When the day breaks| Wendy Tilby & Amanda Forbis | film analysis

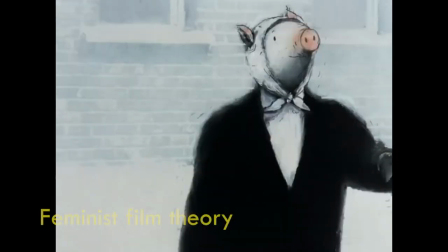512s
But does the fact that Ruby was the main focus of her story free her from the male gaze of cinema?
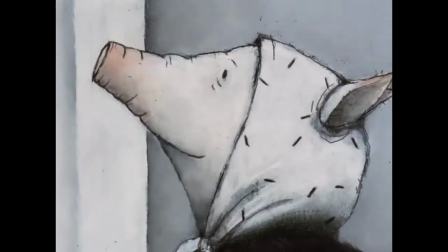521s
In the film, Ruby has her own agency. Her actions are not motivated for visual pleasure.
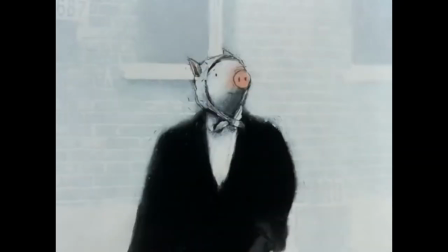526s
She is not portrayed as a spectacle. Rather, her story is what drives narrative.
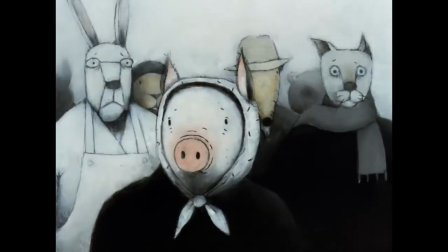531s
Within the film, we see at least four instances where the male gaze is used implicitly in its design.
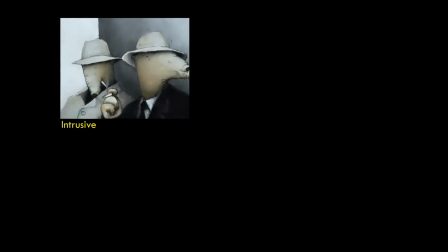537s
We find men ogling at Ruby as she crosses the street. The rooster looks at her with contempt for bumping into him.
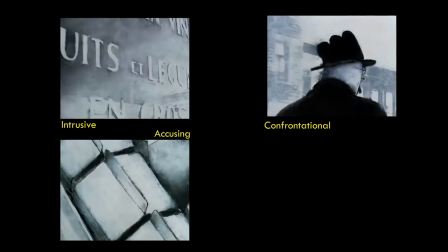543s
The shopkeeper's unsettling look after the crash. The policeman's sideways glance during the removal of the body.
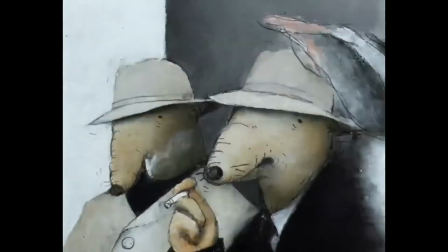550s
In the first, we follow the eyes of the men as it follows Ruby. In the second, we find ourselves in the line of contempt from the rooster as he peers into the camera.
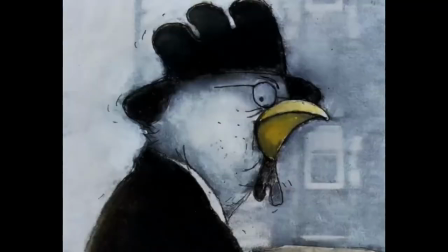559s
In the third, we find the gaze of the shopkeeper accusing.
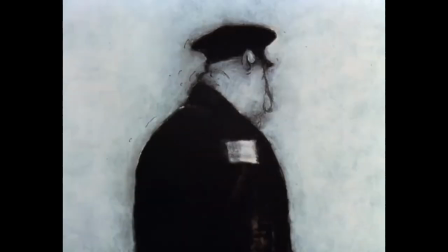563s
And finally, in the fourth, a passing glance from the policeman evokes a sense of being trivial in the eyes of the law.
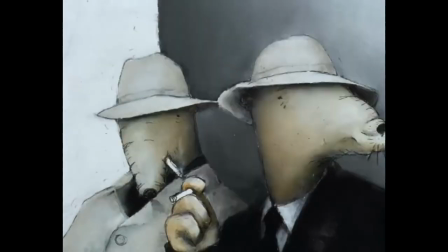568s
The male gaze has been used in the movie purposefully in order to instill a sense of dread in Ruby. It would be safe to say that the same dread has translated into the audience as well.
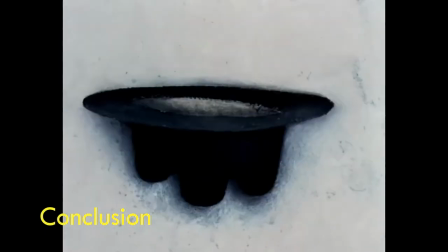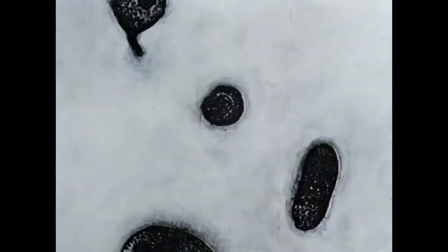589s
The film ends without clear resolution but it prompts thoughts on what constitutes a human life.
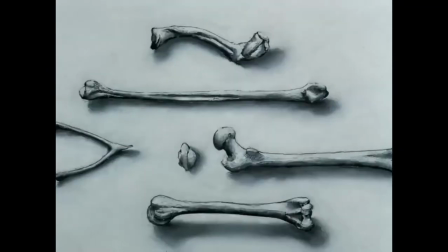595s
Like the rooster, it would be the sum total of all the memories, experiences and even the contents of the grocery bag.
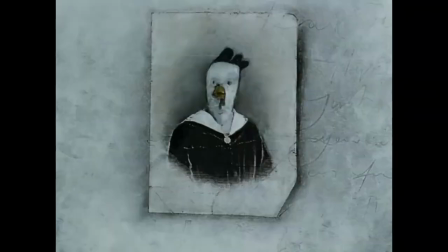603s
How he was connected and interwoven with the faiths of people around him. How life is fragile and insignificant.
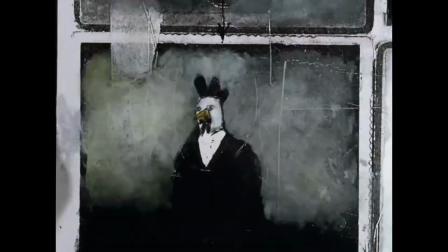609s
And the realization of which can result in either regression or a new found love for life.
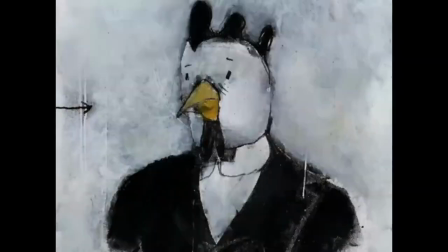614s
At the end of the day, what really struck me as poetic was that this film was thought provoking and at the same time light hearted.
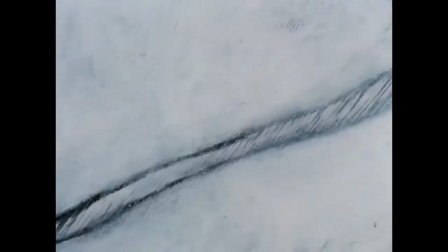621s
It was able to incite thoughts on existentialism through a silly question along the lines of Why did the chicken cross the road?